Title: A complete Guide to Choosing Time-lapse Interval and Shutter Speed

Let's examine how interval and shutter work with a traffic scene on a moderately busy street.
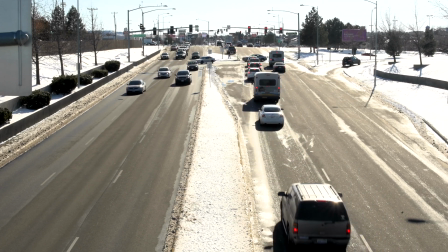(4:12)
For reference, here is a clip of normal video to show the scene in real time.
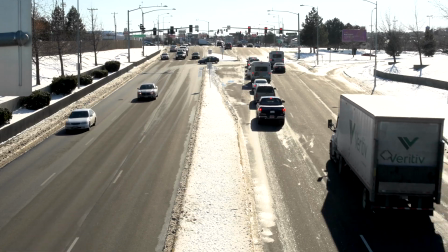(4:19)
I also shot time lapse of the scene at a series of settings to demonstrate the differing looks you get as you change shutter and interval.
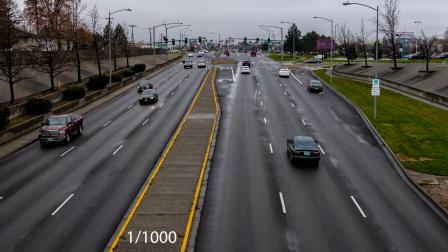(4:28)
Here are still photographs taken from the middle of the time-lapse sequences.
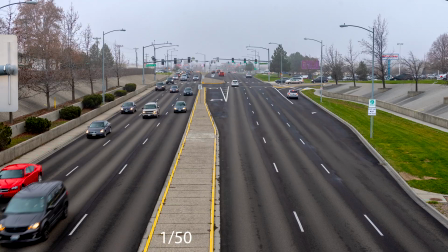(4:35)
Each shot is annotated with the shutter speed so you can discern the changes.
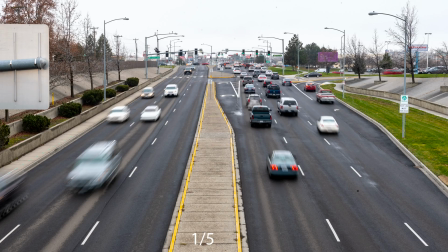(4:41)
As the time the shutter is open increases, the motion blur increases.
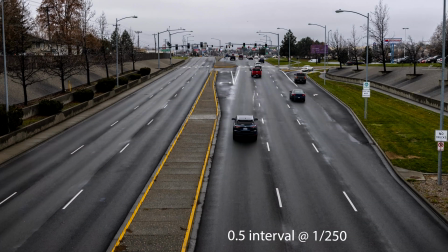(4:47)
Now, examine the time-lapse clips and notice that at short shutter times, the motion is staccato.
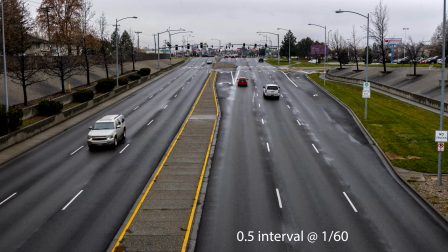(4:54)
As you get to the 180-degree shutter, 1 60th second in this case, the motion smooths out.
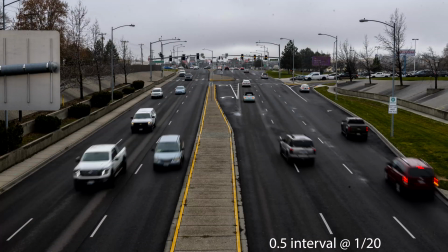(5:01)
As the shutter speeds get longer than that, the blur continues to increase,
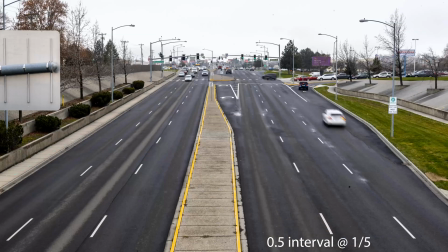(5:06)
but the blur is not as visible as in the individual stills. By combining fast motion and motion blur, the filmmaker is conveying to the viewer that the scene is fast. The speed of moving objects is important to choosing shutter time in time-lapse. Object speed changes the distance moved during the time the shutter is open. For clarity, I've included an example here. Let's say that a car is moving across the field of view at 30 miles per hour. If a shutter speed of 1 1,000th second is used, the car will move about 1 1⁄2 inch during the exposure. That's just a little bit. If you use a shutter speed of 1 1⁄5 second, the car will move about 9 feet during the exposure. In the 1 1,000th second exposure, the car will be frozen with little or no motion blur. In the 1 1⁄5 second exposure, there will be substantial motion blur. Another consideration for shutter speed is motion direction. When an object is moving across the field of view, motion blur is most obvious. When an object is moving toward or away from the camera, the motion blur is less obvious. Humans and cameras see motion in crossing objects better than they do for objects moving to and from the point of view. you. Distance also has an influence on motion blur. Near moving objects will have more apparent motion blur than distant ones. A car zooming by close to you has lots of motion blur. A car 500 feet from you at the same speed and lens magnification will have greatly reduced apparent motion blur.
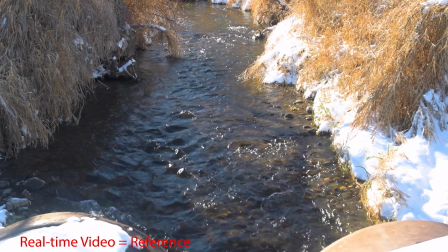(7:01)
The next examples show a small stream on a winter day. The first clip shows you what the real-time scene looked like.
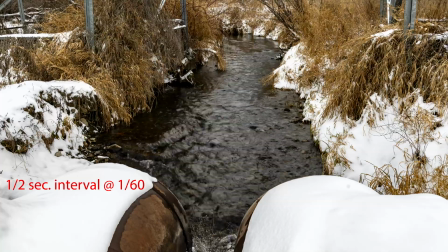(7:09)
Now you can see short time-lapse clips where the shutter speed changes and the interval remains constant. The appearance of the water changes. Next, the shutter speed is constant, but the interval changes.
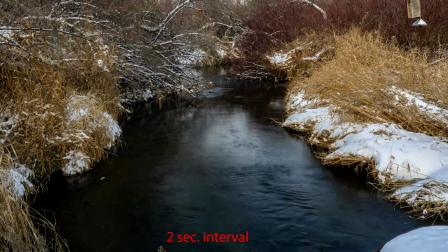(7:24)
The water appears to be flowing faster and faster as the interval increases. The appearance of the water changes, changes, but it is not the same kind of change as that caused by shutter speed. One change blurs the water and the other changes the apparent speed. I left the stream and went to the mall, where it was much warmer. Burr! I was turning into a popsicle at the stream. Here you can see people walking through the mall.
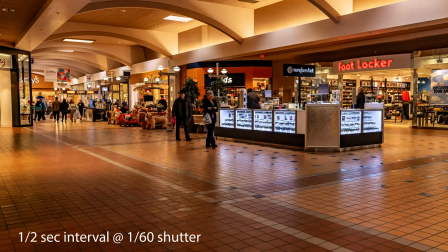(7:53)
You can see that as shutter open time increases, the induced motion blur smooths the walking motion.
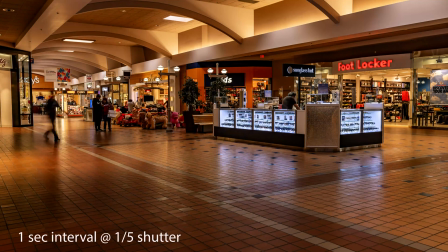(8:01)
You can see the people become fuzzier and fuzzier, and then they start to disappear.
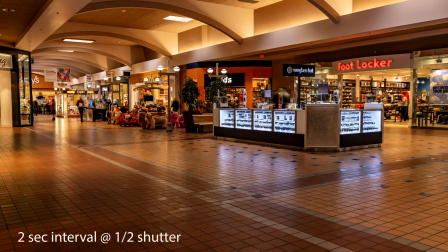(8:06)
The next examples show interval changes. The apparent speed of the walking increases, the people move faster and faster.